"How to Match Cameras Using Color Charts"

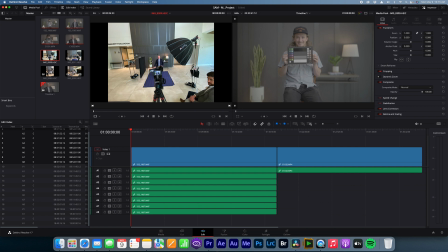We wanted it to look like to viewers almost like we went to each of these different states to shoot all these different people. So to do that, we had to location scout for like 3 or 4 months in Austin to find a building big enough that had 6 different areas that we could film
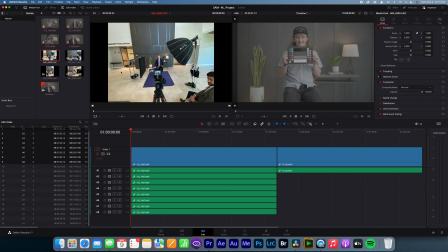in that gave us 6 completely different looks so that the viewer would have no idea that they were all shot in the same place and on the same day. And that's harder to find than you think it is because we were looking for a specific look, an industrial, modern, corporate-looking building that could give us 6 different spots that
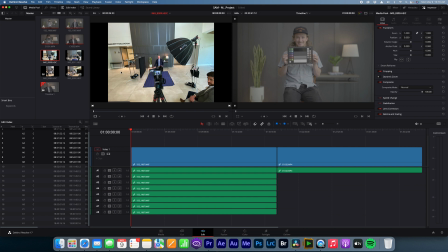not only could look good, but that also didn't have any audio issues, couldn't have a lot of echo or reverb, couldn't have a lot of foot traffic coming in and out. So it took us like 3 or 4 months to find this location, and then we had to pay quite a bit of money to rent it for the day. And then we also brought in a staging company so we could create these scenes.
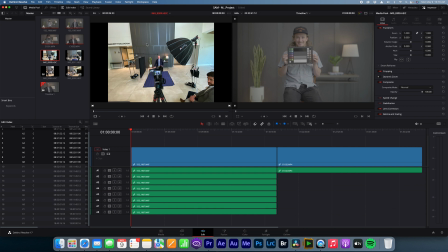So for this shot right here, it's just a wall. We just took a blank wall. But as you can see on the right side, using the staging company and some lighting, we were able to take this kind of just wall and make it look like it was shot inside someone's big corporate office somewhere. And it was all just how we staged it, framed it, and lit it.
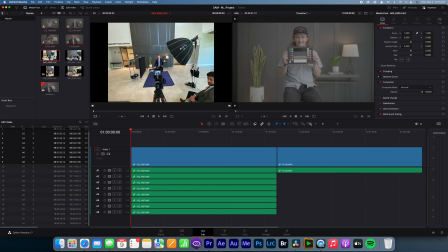For the lighting, we used my Light Dome 150 on an Aperture 600D. The Aperture 600D is an extremely bright light, and we chose that light as the key light for the day because we knew there was going to be a lot of big windows in the building. Windows weren't much of a problem for this shot, but it was for other shots.
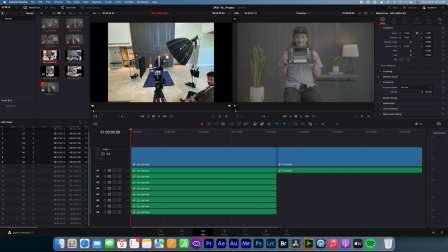The Light Dome 150, if you know anything about Aperture lights, you probably have heard of their Light Domes and Light Dome Minis, but the 150 is a relatively new product and is a 5-foot round light dome. It's humongous. And we have it mounted to the 600D with a 2-stop diffusion and an egg crate grid on the front.
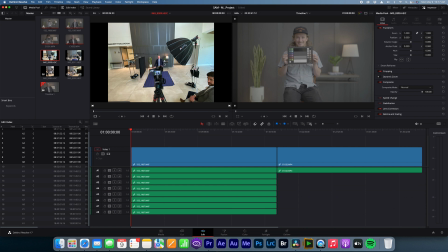The 2-stop diffusion allows us to create really nice soft light, and because it's 5-foot round, it's a huge soft light source. And then the egg crate grid allowed us to control the spills, so it's really only shining light on the subject.
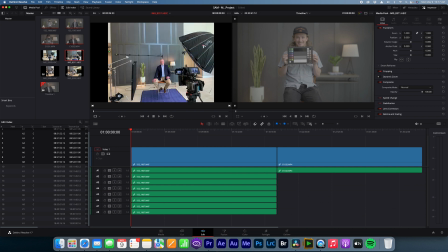Next to the subject, I had a Westcott scrim set up. It's a 4-foot by 4-foot scrim, and I just had some black material on it to create some negative fill so that when the light was coming off of this side as our key light,
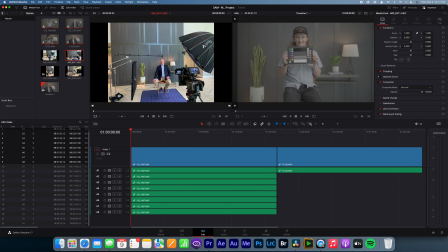some of that light would be sucked up a little bit by our negative fill and would create a little bit of contrast on our interview subject. It looked really nice. Behind him, we have a lamp that the staging company brought in, and I replaced the light bulb with my own,
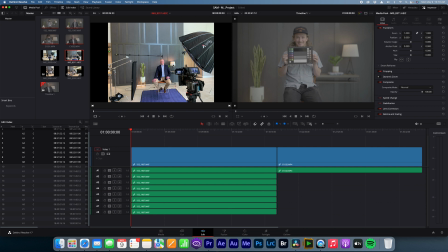and the light I put in there was an Aperture B7C, which is an app-controllable light bulb, and I set the Kelvin, because you can set the Kelvin on that light, I set it to 3200, so it has that nice kind of warm look to it. But I wanted to have some light behind the subject, but I wanted that light to look natural.
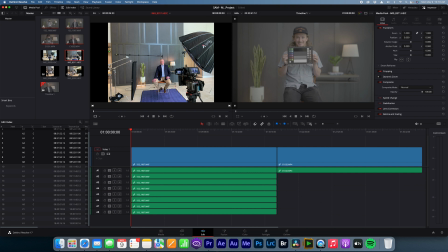So what I did is I took an Aperture, this little light you see up here, this is an Aperture 60X, which is a spotlight with barn doors. And I basically shot a ray of light down the wall behind my subject. I set the Kelvin to 3200 so it matched the lamp color.
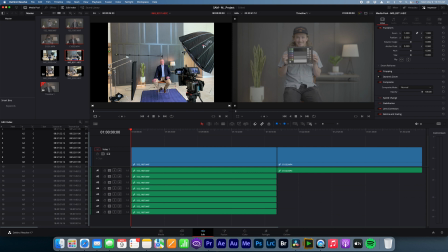And I used the barn doors to control the angle of the light and how wide the light was so that I could have it going down the wall only right behind him like this. And what that does is it makes it motivated by the lamp.
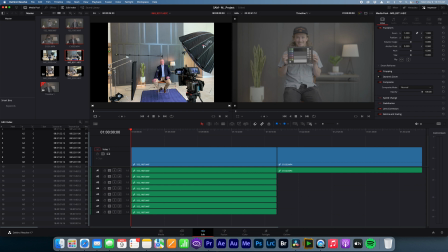So this light that's behind him is not natural, but it looks natural because it's motivated by the lamp. So it kind of, if you look at the log shot where Joey is over here, you can see this, you can kind of faintly see the light, and you'll see it when we grade it,
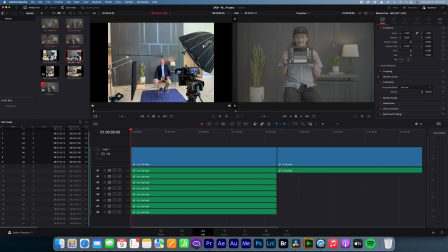but you can kind of see that there's this light behind Joey, and that looks like it could be coming from the lamp when in reality it was coming from this 60X light. And to continue that streak of light down the wall, I put a SGC P60 tube light,
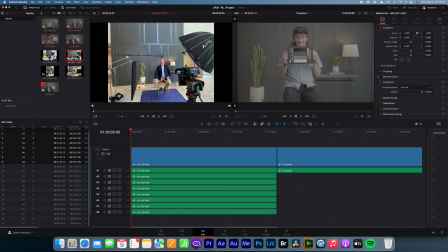which works on Aperture Sidus Link app, and I set it to the exact same color as the lamp and as the 60X, so they're all the same color.